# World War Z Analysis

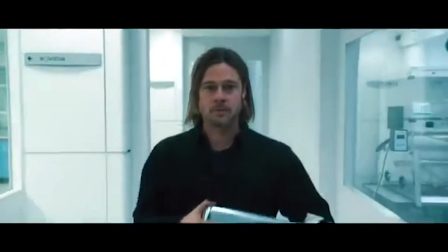Throughout the film, they are created to sound diegetic because we want the audience to believe that they were created right then and there and create a realistic sound.
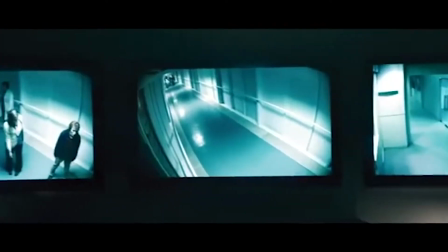But these sounds were created and edited in post-production, making them non-diegetic.
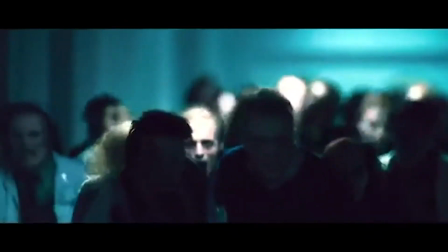The non-diegetic noises the zombie makes crossed with the sound effects from the film,
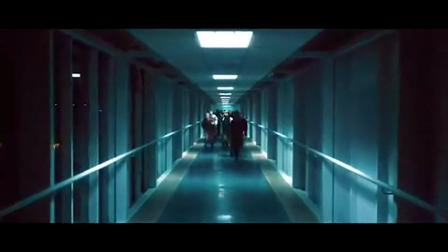such as the door opening and closing, give the audience a psychological intensity that increases the reaction to what is going on in the film.
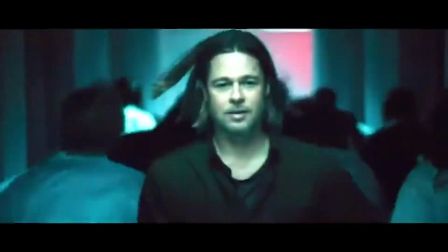They get a sense of anxiousness and relief at the same time.
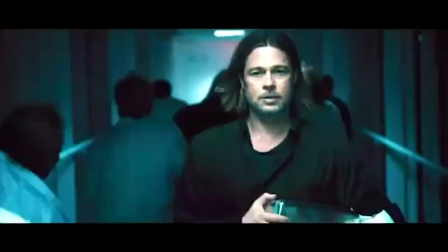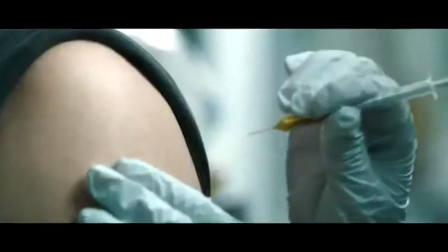During this class, we did a similar project that I assume the audio engineers did for this movie to create these zombie sound effects.
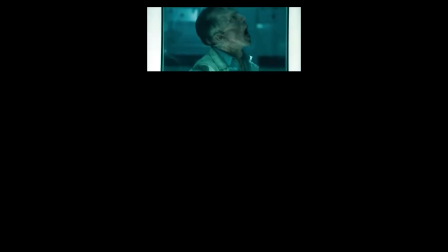They took normal noises such as screaming, breathing, and teeth clattering, intensified them, and warped them to make them sound unhuman-like. The audio engineers of this film had a different take on how to produce zombie sounds.
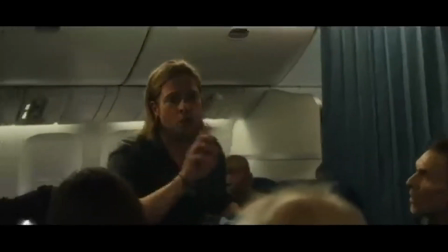The last scene shown was not the only clip in the movie where we get to hear the unique sound effects and language of the zombies.
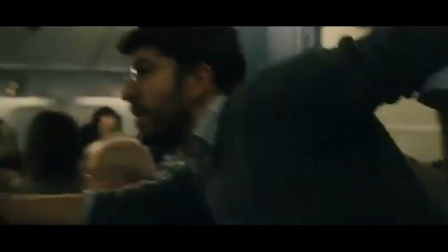In this new scene, we are able to have another understanding of why World War Z zombies are so unique.
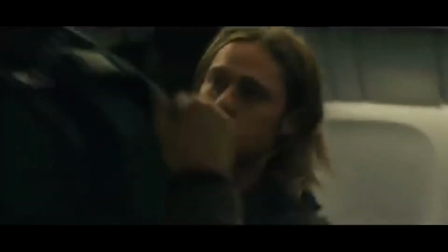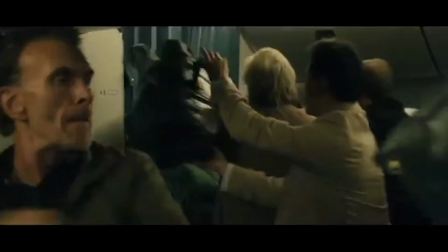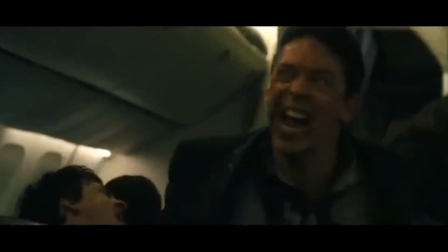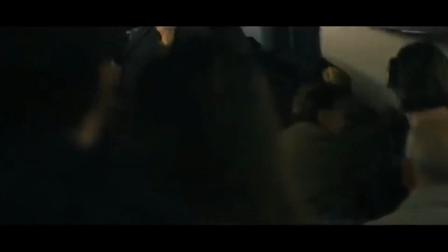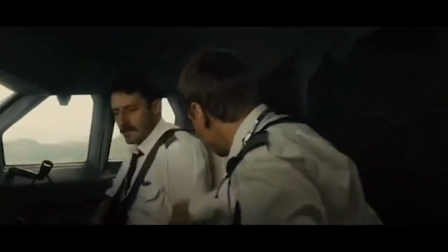Так, Вадим, сидеть!
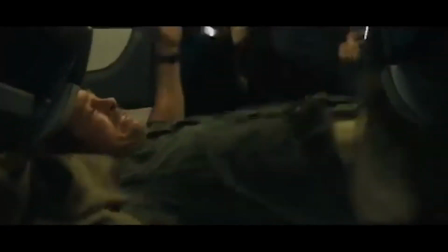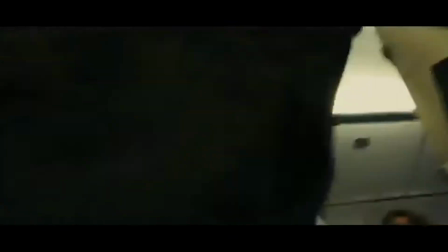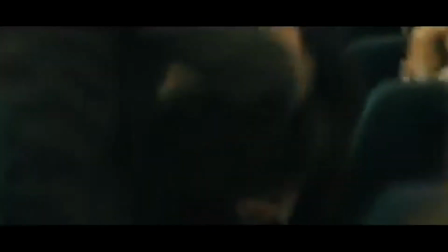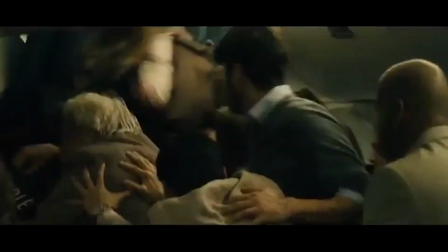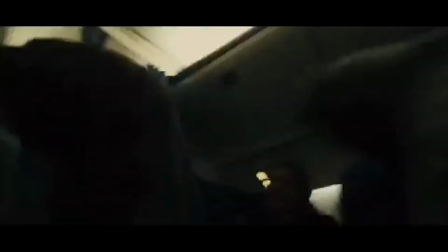Overall, I now hope you have a better understanding of how sounds really impact the design and emotions of a movie.
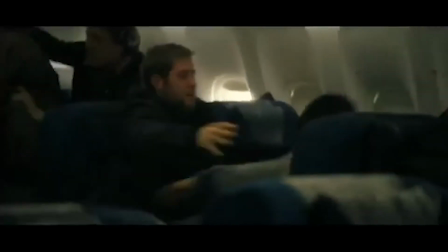The engineers of World War Z changed the way we see zombies because they intensified, heightened, and restylized the sound of the average zombie.